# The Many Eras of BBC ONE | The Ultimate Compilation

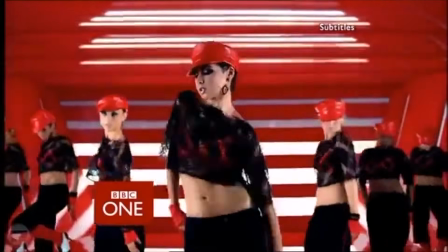The choreography is smooth but also feels very coordinated and precise, which again was seen by a lot of popular singers and groups.
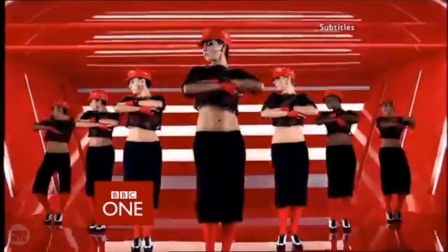If you could mimic the dance steps, then that was often the sign of a good music video.
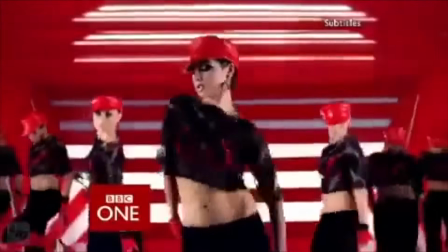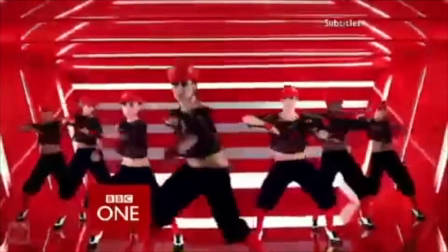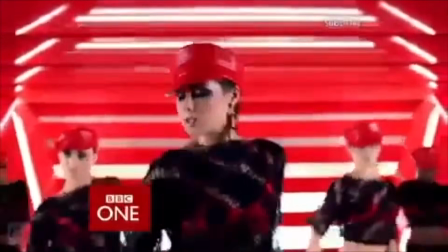Whilst I dig the whole aesthetic and admire the BBC actually being able to capture the vibes of the day visually, I do have my issues with the music itself.
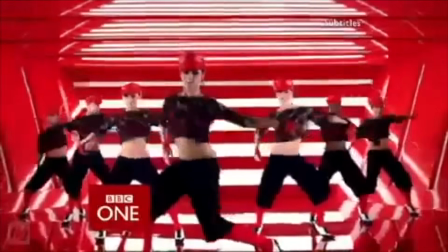It does incorporate the recurring refrain of this era, which is a nice touch, but it's now presented in this electronic sounding mix, but it just sounds so strained and tinny.
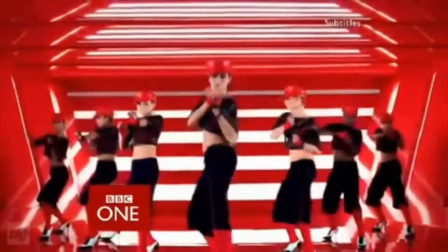This sort of minimalistic sound did have its place in the mainstream during the early 2000s, with sparser beats being backed up by some insane lyrical bars.
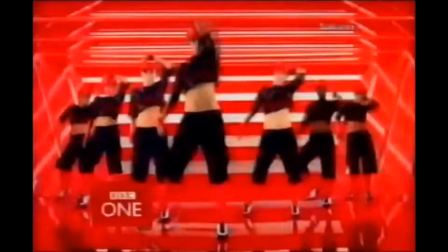But given that this is just an instrumental, I think to truly enhance and complement the choreography, I feel the sound should have been a lot bigger,
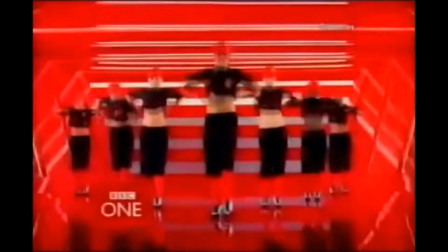fuller, and perhaps embrace the more bombastic sounding pop tunes that were storming the charts.
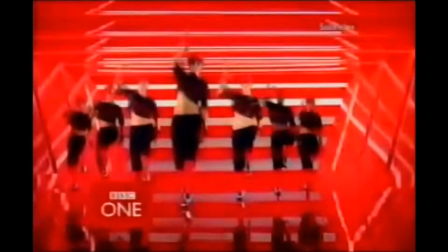It's not a bad beat, but I just feel it's missing its oomph. It doesn't pack a punch, whereas the dancers do.
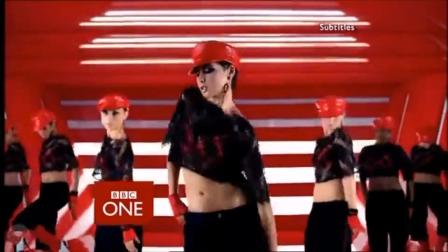So again, it doesn't quite meet my belief in synergy.
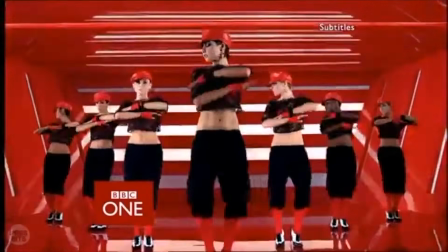The visuals are great, stunning in fact, some of the best of the set, but the audio that accompanies it doesn't quite hit the same note for me.
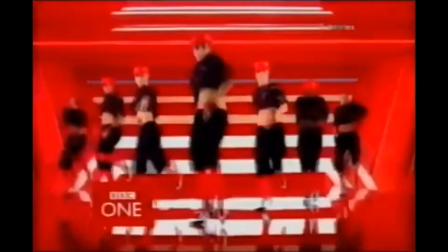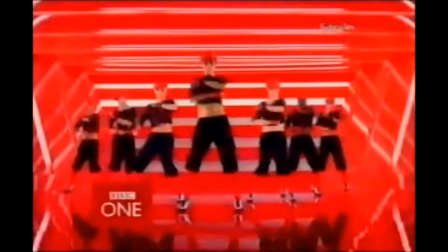As mentioned, music video was the first rhythm and movement ident to debut after launch day,
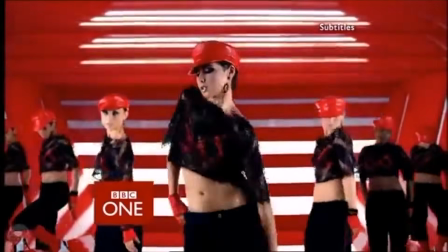but this new ident was partly inspired and designed for a very specific program that was to debut on viewers' screens. If you don't know which program I'm talking about, if you were around in the early 2000s, you're about to get a flooding of memories.
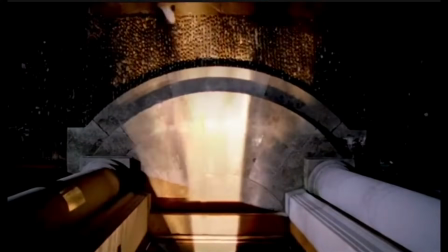That's right, music video was the sequence that led directly into Fame Academy.
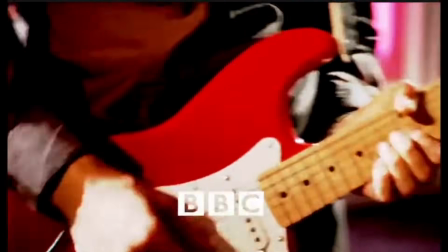Inspired by the performing school from the 1980 film of the same name, this new program was a bit of a hit in its day,
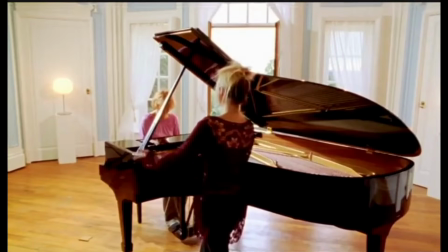particularly those of us who avidly tuned in week after week to watch it.
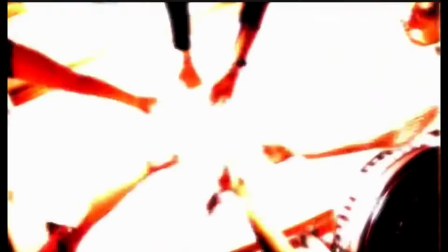So, if music video is remembered for just one thing, why not for the early 2000s genius of Fame Academy?
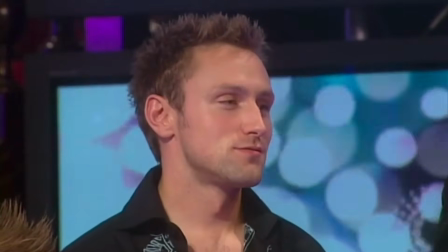It's great to see that music video wasn't only a limited edition ident commissioned for a specific programme, but one that would become part of the main lineup.
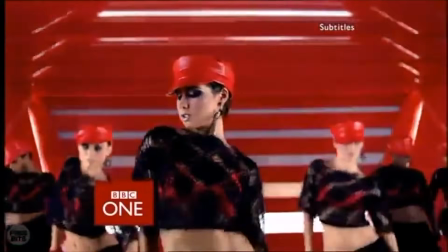Like the rest of the set, it would last be seen in the early hours of the 7th of October 2006 via a tribute-style montage.
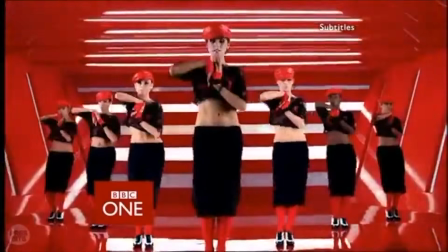Over the years, music video I feel has gotten much more appreciation and discussion attributed to it.
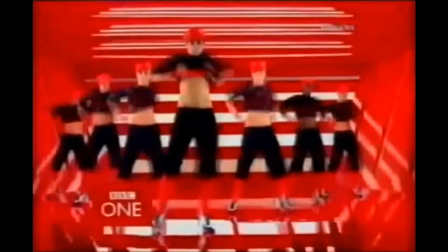Whilst the concept is simple, I think the strong visual look,
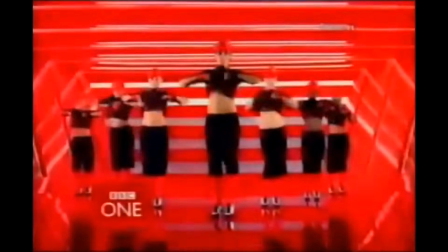one which shares so many similarities with short films of the day, really helped it feel like a relatable sequence to those watching.
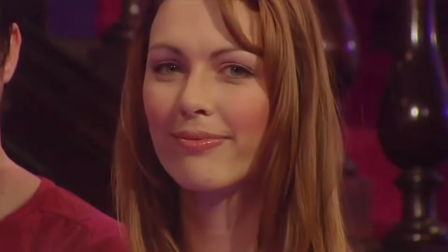This could have easily been part of a pop star's video, and I'd be so keen to see the BBC try something like this again sometime.
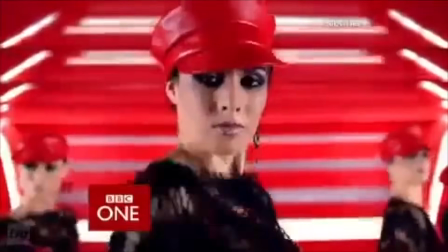Music videos have changed radically over the past 20 years, but even if a new attempt was made, you can never forget the original.
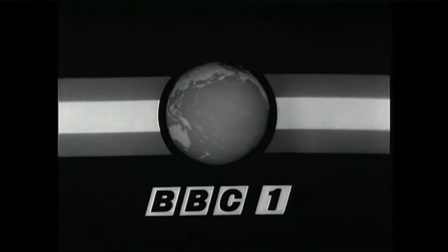Prior to the 2000s, most BBC idents mainly comprised of showcasing the symbol of the channel, with a bit of this and that around it.
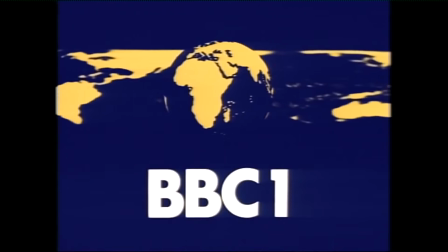My point being that real people were never really a feature.
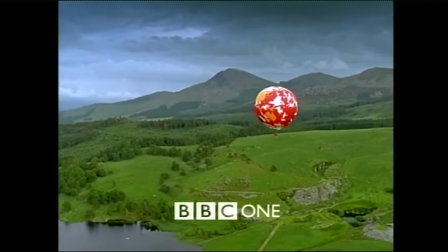The closest we came was with the balloon idents of 1997, and whilst real-life locations were shown across the UK, real people remained absent.
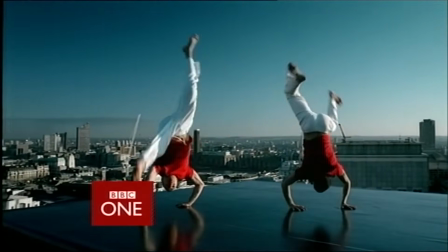And with the rhythm and movement set placing real people at the heart and centre of it all, it's been great to see different kinds of people and cultures be represented.
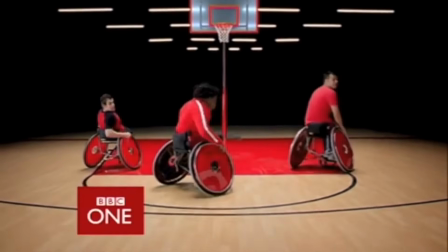And that trend continues today as we look at Bollywood.
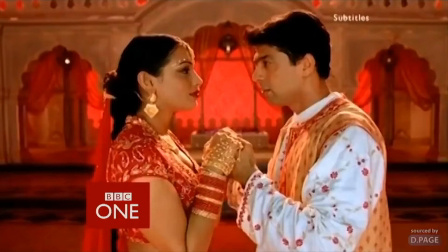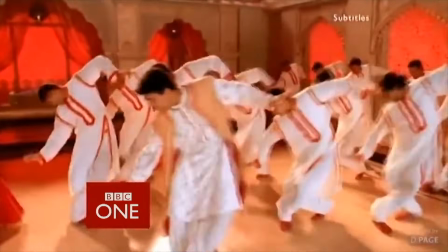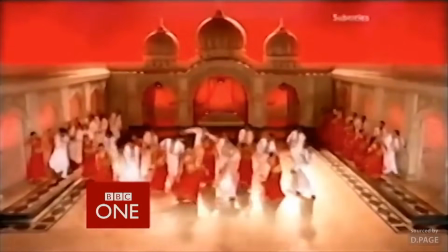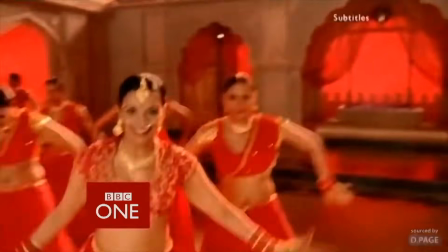Another nostalgia trip for me here. As the name would suggest, this ident embodies some of the key elements seen in the division of Indian cinema known as Bollywood.
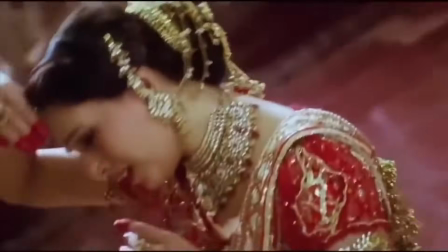For those who don't know, India produces the most feature films in the world, with Bollywood being one of its most productive and lucrative when it comes to the box office.
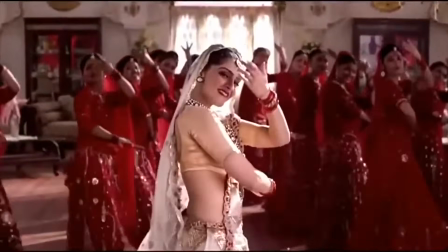Whilst films of this category come in all shapes and sizes, the incorporation of music and dance is a mainstay in many of these films.
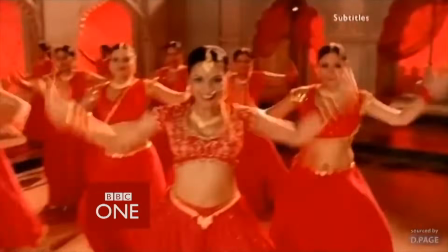As such, we see 9 male and 9 female dancers moving together in the centre in perfect harmony.
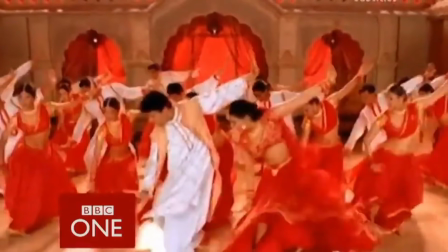One key element I like though is that the familiar red of the set is contrasted well with the bright white of the men's outfits.